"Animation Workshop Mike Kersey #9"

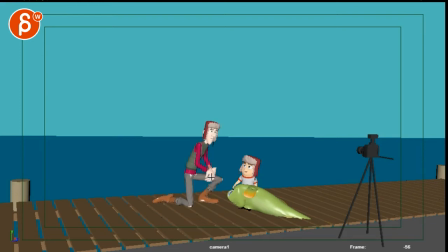440s
Then change of pose to be crossed like this. and there's just something about this shape because you have a fist already kind of that you could have the fist just a bit through here and then this big silhouette with the thumb going click and then you see a little bit of an exaggerated
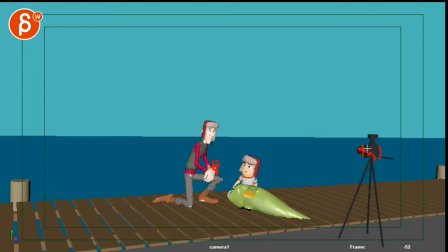455s
little movement, I know a camera wouldn't do that but it would be cute, a little cartoony and then a little flash and then he could have a little bit of a blinking because he's been blinded by the flash, it could be kind of cute or it flashes and he didn't look at it and then he looks and he's kind of late and then he has that kind of a wait what
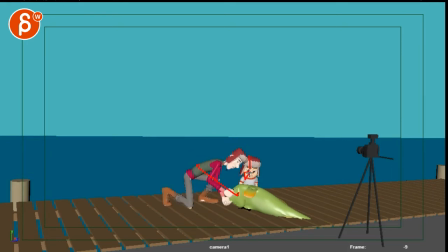475s
what happened and then he goes down and then he looks back down here i know i know i know i'm adding things i'm just thinking out loud i think it would be really cute that he does this flash that way you don't have to animate another character it gives less to do flash and then he looks looks over does this like wait it's kind of bummed out of wait what picture without me
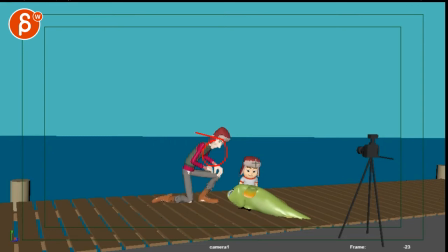493s
and then because he sees all that movement in his peripheral vision it was through here he would still look like this so this then he moves then he looks down right character moves here then he looks down
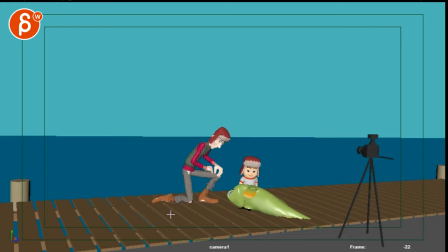508s
and does all of that and you can do you could potentially combine that look down or maybe he looks first at his dad and takes a one little step over and i'm saying this only because of
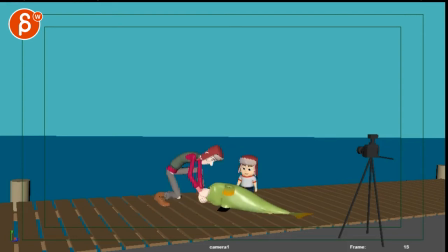522s
tangents and overlap although it's not bad it's not bad i'm just gonna try to keep things clean i think it's totally fine but i think it would be cute that idea would be cute with the flash that is totally subjective you can do whatever you want um but you are you know it's
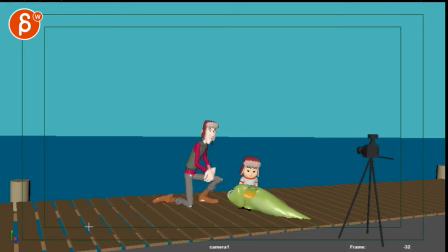536s
been a while and you're concerned about length and all that stuff i'm just throwing out there that this might be easier faster to animate than having another character do all the clicking and the keep alive and then i mean she's gonna have to react to this unless you have her really here and
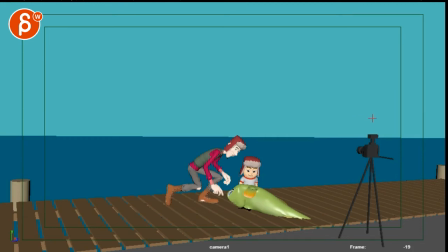551s
then she takes to step out maybe she's totally bored she doesn't care it just is kind of like a exaggerated you know wrists finger she's like this that's that's my human by the way like a click yeah whatever and then walks out she doesn't really care she looks at something else a magazine
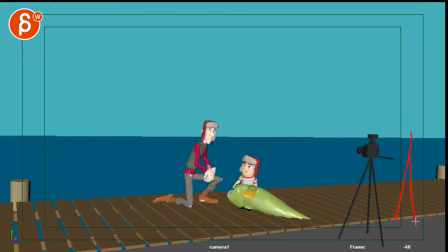567s
or whatever it is that could be an option but then you still have to animate a walk and everything that seems more than what i just said from the beginning anyway let me know i think that could be fun that's giving this character also personality because of the flash of,
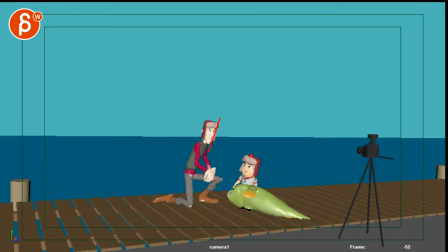580s
wait, what? Hmm. Or he looks into the camera with him and then the flash, he almost takes a step back because the flash was like a punch in his face. Oh, wait, what happened? Anyway, that could be cute. Just thinking out loud.
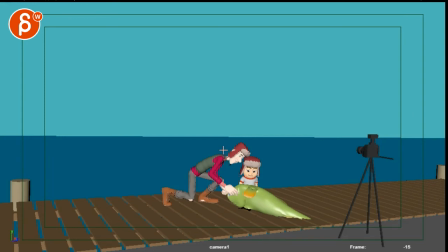595s
But I've also been thinking about adding a clicker or something in the hand of the kid instead. I'm only not reading that part. That's awesome. Yeah, see, well, there you go. There you go. we have the same train of thought it could pick you with the kid and uh yeah i mean you could and then you could
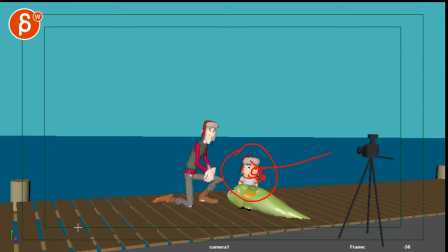612s
have him exaggerated he's doing a click and he can still have the blinking you know it's been blinded totally fine and then that way we that will make it cleaner probably than doing it right here um yeah yeah that's great idea i love it that we did
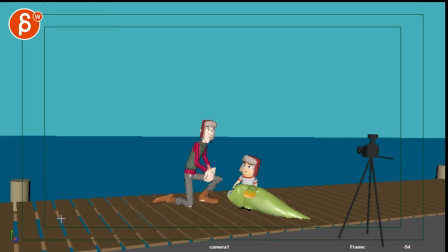627s
this together and my final question about constraints um i might just email you about that one that's not something to talk about here. All right. So let me just go through other parts. This is all cool.
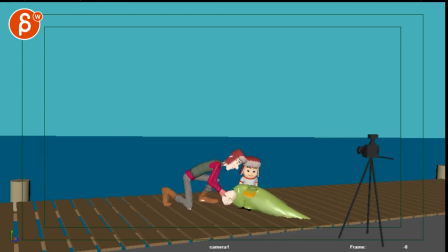643s
That's all cool. So let me see. There's this section here. So you are pulling. Okay.
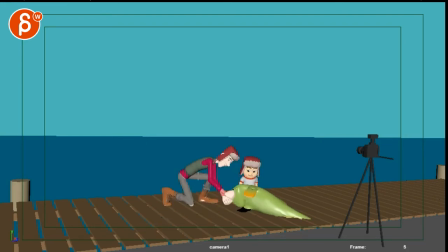652s
As long as what I would do is if you go back with your roots and you're not completely straightening your arms, which is fine because you're just kind of pulling, make sure as you go into the detail that I would just start with going up with the chest a bit more maybe with shoulders and just a little bit of straightening not too much and
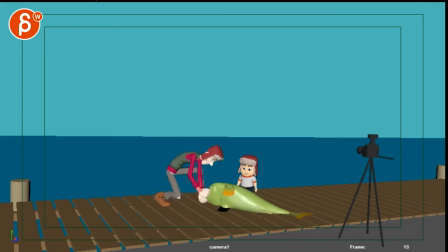671s
then the fish starting to move and then the root that he starts body first he realizes hmm or you do a really really distinct well i'm going to go with back with my butt first but then i would really straighten these
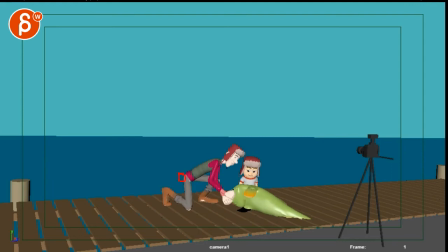684s
a bit more so it's almost like he anticipates that pull by going back with the butt and then he pulls the fish towards him i hope that makes sense um just because right now it's a bit all together and it makes it feel a bit light so either you're kind of go up
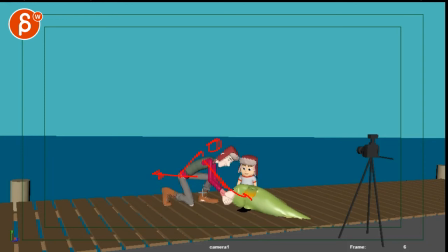698s
with the chest slightly more straightening in his arms and then the root it's kind of like okay pull i need more with the root or i'm preparing i'm going to go back with my butt because i know it's going to be heavy straightens and then pulls him pulls the fish shorts him i
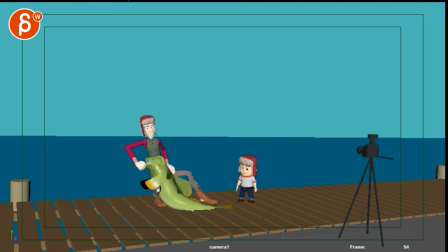714s
think that's kind of what i would do did you have fin movement already there Okay, so he pulls him towards there, that's cool, I like that he does that over there on his jaw. Okay, let me look at the timing,
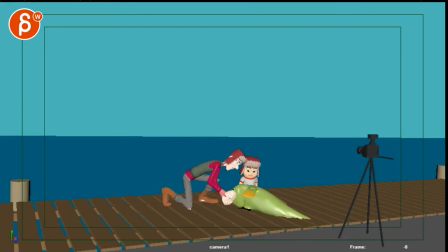733s
that's cool, could be a couple frames cutting it out, I still step, but we're going through there, might be a bit too slow, this whole section through here,
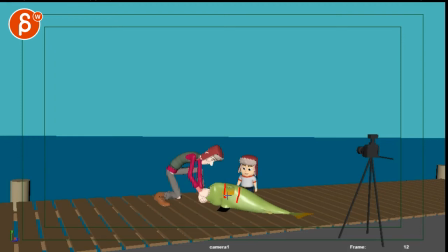746s
with the fins, unless you want this pause with this movement to show that is already alive a little foreshadowing but this could be stuff where you can cut a few frames out maybe a frame or two out of that once you're in spline
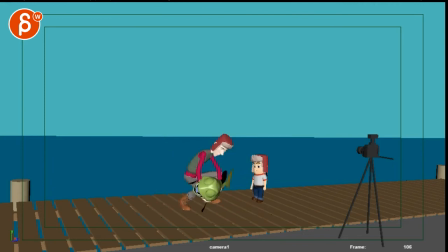762s
and then he does this oh that's great i love this little adjustments are great yeah that's really really cool i love that he's not too hunched over it's not too bad i also wonder if you could you have his arms there i just wonder if you of his body a bit higher.
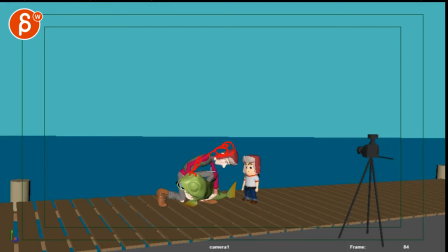784s
Bring his arm a bit lower. So you don't have to be that low with the head. Meh. That might just be me. Just trying to find a way that you're not constantly in this pose. You know what I mean?
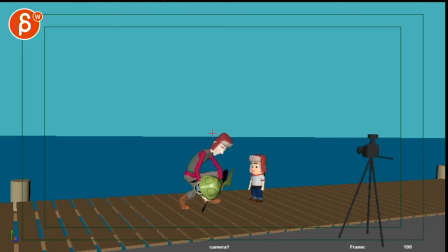798s
Even in like, maybe it's here. Maybe as you try to get up here, he's just kind of lifting up his head a bit more. I just want to make sure there's a breakup between the chest and the head. So you look at this. See, there's a lot of stuff here through all of this. where this all feels like one unit this is one thing pivoting off the root going back
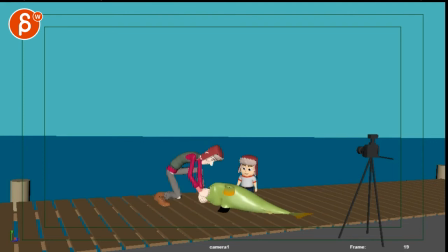817s
and i just want to loosen that up just a tiny bit more with the head let's go to the timing is it back all right see this move forward could potentially a tiny bit faster a framework too and
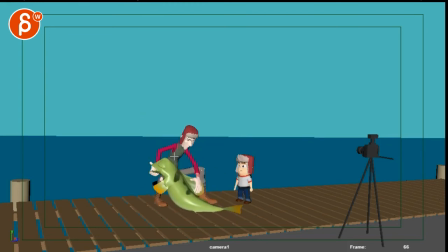833s
it could just be through here to here you know for balance he holds it and then quick and then slower to adjust that's great that's cool I
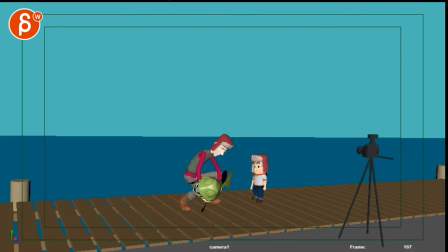850s
can still see like a framework to out but let's get into spline and see how that goes all right this is a careful was you're in step mode this is a big move through here that was it's gonna need more some more breakdown so right now I know
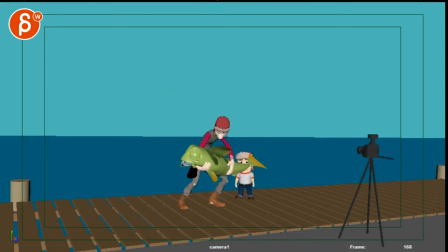866s
it's stepping it's fast but if I just generally Whenever you look at the feel of the timing, just a bit fast, how you get from here to here. This might need a couple more frames added.
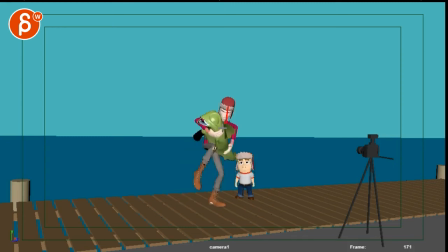879s
Same thing here, if you do this and it's this big move, head drag, but then once you're up here, bring up the head a bit straighter, it's this big, with a bit more, you know, so again, you're not always in this hunched over, kind of head parented to the chest feel.